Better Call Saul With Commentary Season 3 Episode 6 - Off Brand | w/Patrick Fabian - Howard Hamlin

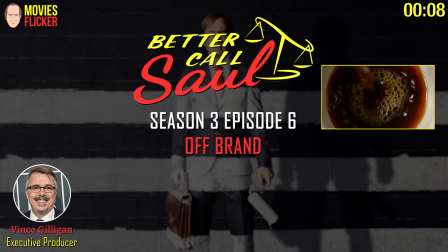0:04 Hey everybody, this is Vince Gilligan, executive producer of Better Call Saul, and you're here watching episode 306, entitled Off Brand.
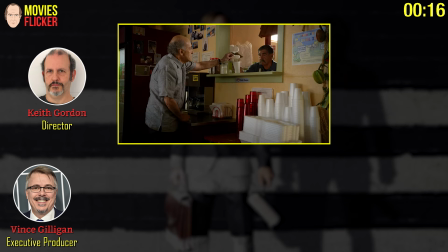0:13 And I'm Keith Gordon. I directed this episode. And I'm Nick Forshager. I was the sound supervisor.
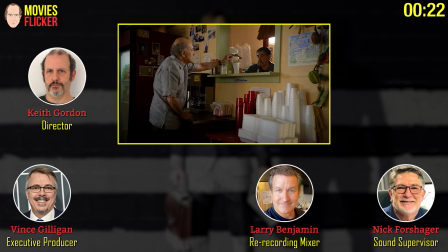0:19 And I'm Larry Benjamin, re-recording mixer. I'm Anne Churkis.
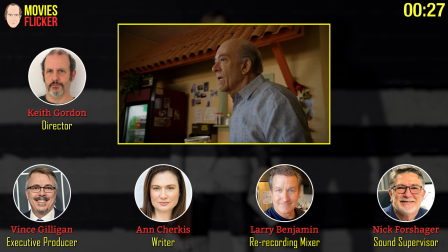0:24 I wrote the episode. And Patrick Fabian, who plays Howard Hammond, sitting here as well.
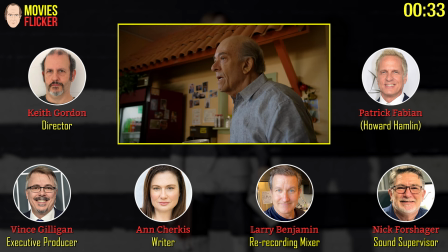0:29 And sadly, that's all we have time for. Thank you, everybody. That was our longest introduction ever.
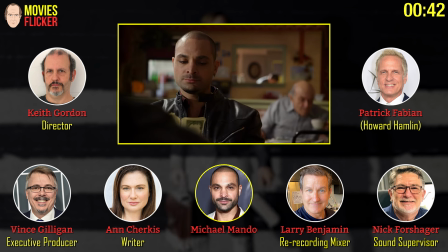0:39 There he is. There's my boyfriend, Michael Mando. Counting money, just what he wants to do.
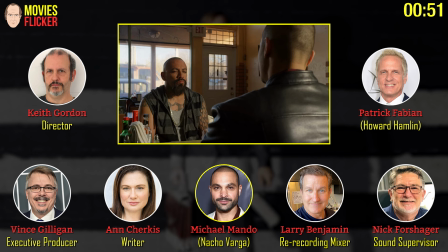0:47 This is a tough-looking individual, this fellow here. Good casting. Well, actually... Andy, you wanted to talk about him?
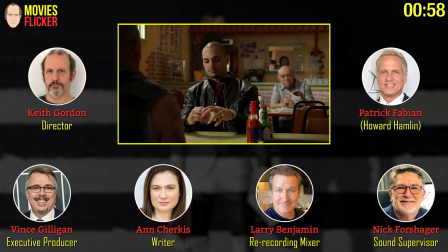0:54 Yeah, no. I remember sitting in on the casting session, and he was a former gang member.
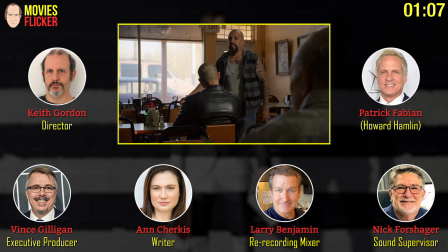1:04 And he was so... He was this guy. Yeah, he was this guy. And now he sort of found God and he rebuilt his life.
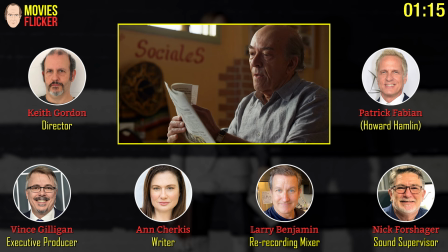1:11 He was a very touching guy. I mean, he was... I wish we had more for him to do. Me too. Because he was so sweet and so good and so wanted to do good.
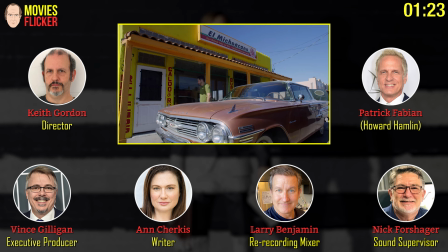1:20 I mean, just one of those people who just wanted a hug and I was so happy we found him. Yeah, he was so nice and he was so grateful. It was wonderful. meet him. Well, he's not dead, so... That's right.
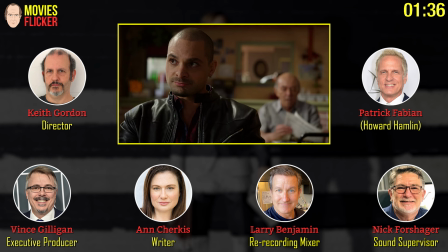1:32 This is good to know. I was joking in the last one of these autocommetaries when I said, I learned something on every one of these things.
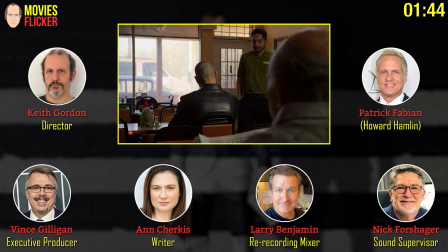1:40 It's good to know that. There's no reason we couldn't bring him back. The whole fun in this scene, and Anne, you really set up in the script, is you've got these layers,
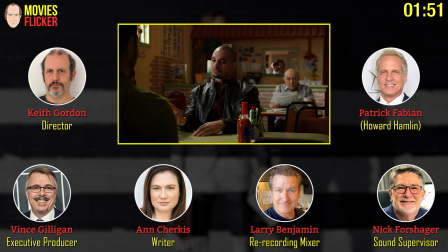1:48 the three of them, and that basically Michael Mando is always under pressure,
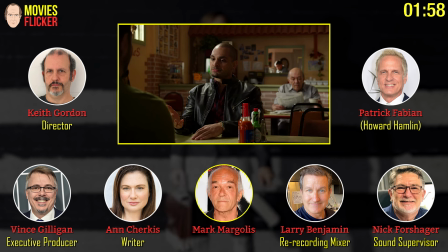1:55 even when And, you know, when Mark McGullis is sort of soft in the background, whatever, he's always this presence looming. And that was actually something you set up in the writing.
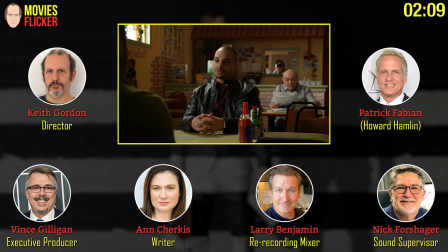2:05 And it was really fun to be able to shoot it because really the scene's dominated by somebody that you don't look at very much, which is for directors a fun thing to work with.
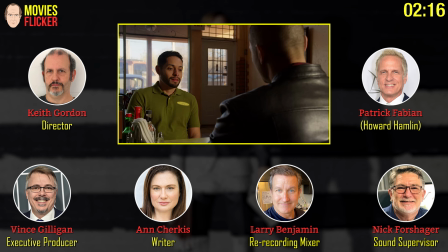2:13 And that was something I really liked and appreciated in the way you set up the physics of the scene. I love your shot.
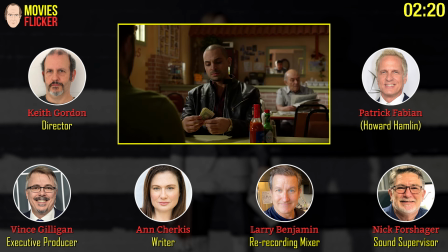2:19 I'm sorry, go ahead. No, no, I was going to say he is this looming presence. and everyone who comes in and out defers to him and vows to him and yeah and i love how keith you stacked
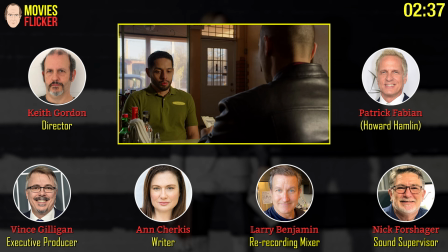2:33 them all up here and you have the varying levels of focus all the way to the the fella in the back we love the the cook but that it's that was
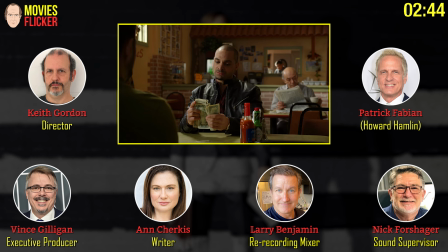2:41 great how you did this well again i feel like it felt like it was sort of implied in the way it was written you know i mean one
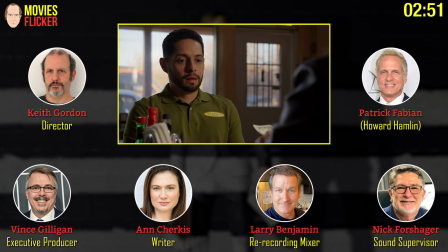2:48 of the things when you come into tv like this and this kind of television is the writing is an extremely high level so a lot
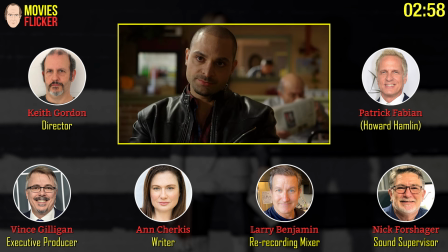2:54 of what you're doing in the brief prep time you have is sort of trying to read into the subtext of what's already been written really well and just find ways to visually
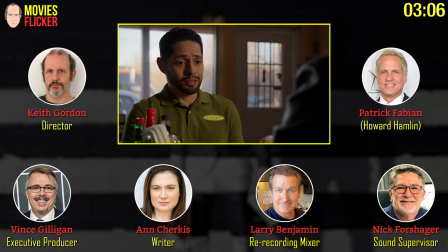3:03 underline it and feed it but you know you're not really creating it it's it's the writing is great it's there and
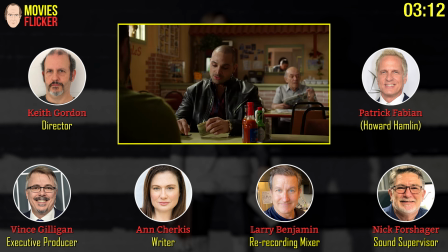3:09 there are certainly references to the fact that the fact that that that mark's character is only reading the newspaper he's never looking up he's never you know and that sort of implied to me a certain kind of power without even needing to exercise it.
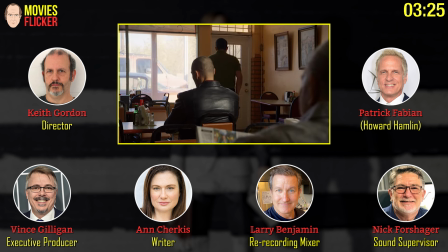3:21 And that then influences the shots. Nice. But this moment then coming up when he speaks is so...
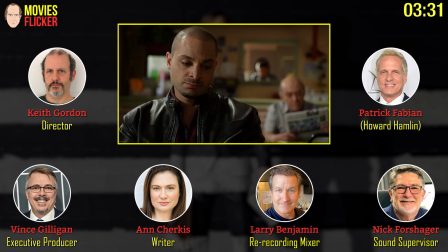3:30 It's a pit in the stomach to watch. Because you're like, oh, Nacho actually was doing a solid by his friend, and now I don't know what's going to happen, but it's not going to be good, right?
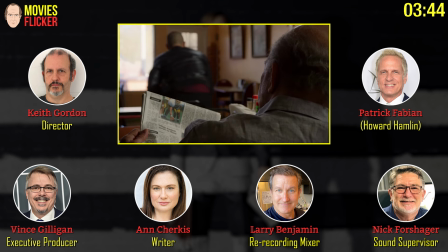3:40 And Michael does such a great job of just conveying that on his face. Talk about some great actors in this scene.
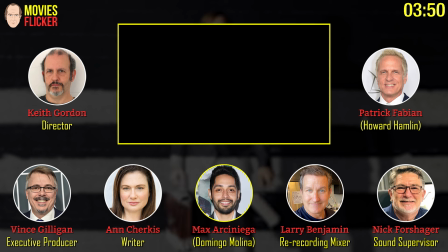3:47 And Max Arce and Yega, always great seeing Max again, who dates back to the very first episode of Breaking Bad.
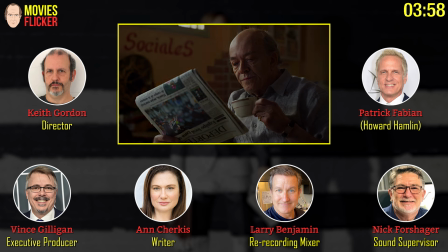3:55 I love it how Mark never takes his eyes off the paper. He's always listening. The tension's there. Yeah, he didn't look up.
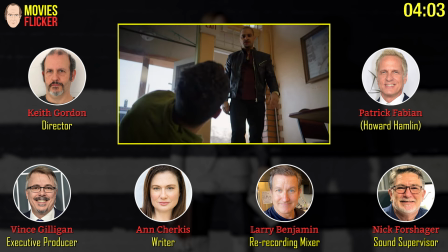4:00 Not even worth his time to look up. I love how you did that, how you guys did that. I love this shot, this nice angle.
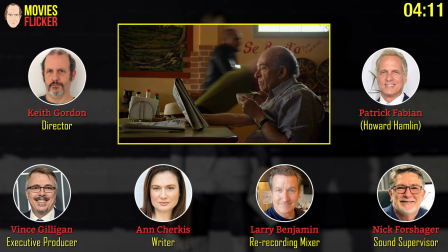4:08 No, I'm sorry!
I love that. I love how he just stayed. I love it.